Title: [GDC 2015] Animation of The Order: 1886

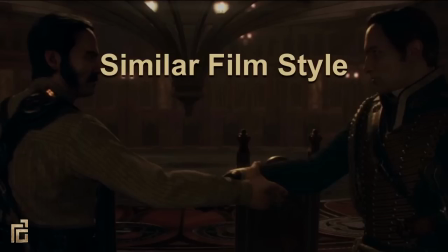1728s
Some of the things we did is we would use the same focal length for cinematics and gameplay. An example is cover and mid shot in the cinematic. More specific examples are using similar framing of shots. An example is the camera that follows Galahad in gameplay.
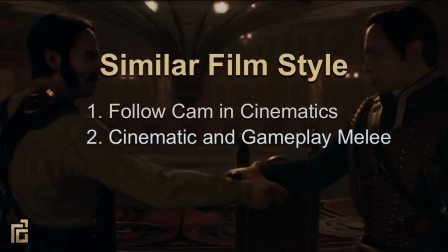1744s
The other is a similar treatment of how melee is done in both cinematics and in gameplay, so let's go over the follow cam in cinematics. When tracking with characters, we always try to be over the right shoulder and at a similar distance.
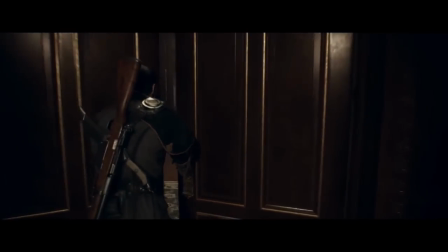1758s
Here we can see, even though we are transitioning to a cinematic, we try to echo the game camera as we follow Galahad through the door.
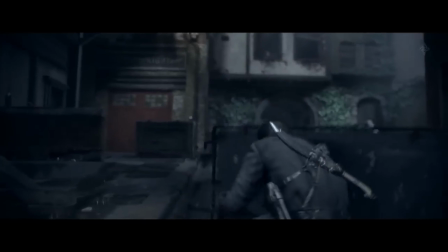1767s
Here's another example of how we use that same type of camera to move the player into cover to help make the transition seamless.
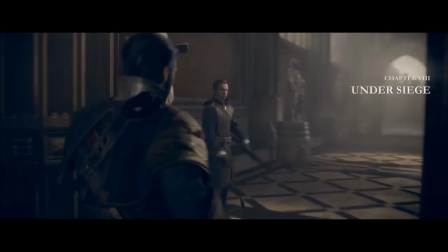1775s
We even use that shot in the middle of a cinematic whenever we are following the player running.
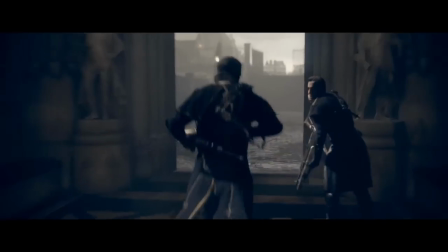1780s
In this cinematic, we use it multiple times, trying to keep both a similar distance and feel to the gameplay.
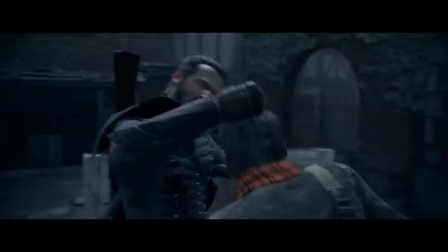1790s
And let's end with a montage of our melee takedowns. These were done by our gameplay team and really show how we integrated a lot of the cinematic principles into our gameplay.
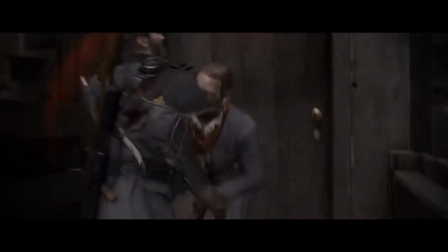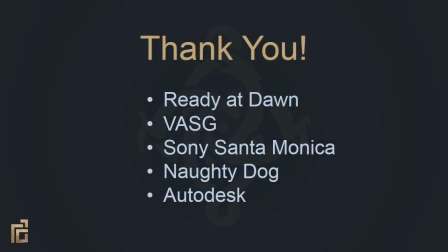1803s
And that wraps things up. We'd like to thank our incredible artists, programmers, and designers at Ready at Dawn, Sony Visual Arts Service Group, Sony Santa Monica, Naughty Dog, and Autodesk for making this game and this video possible. Thanks for watching.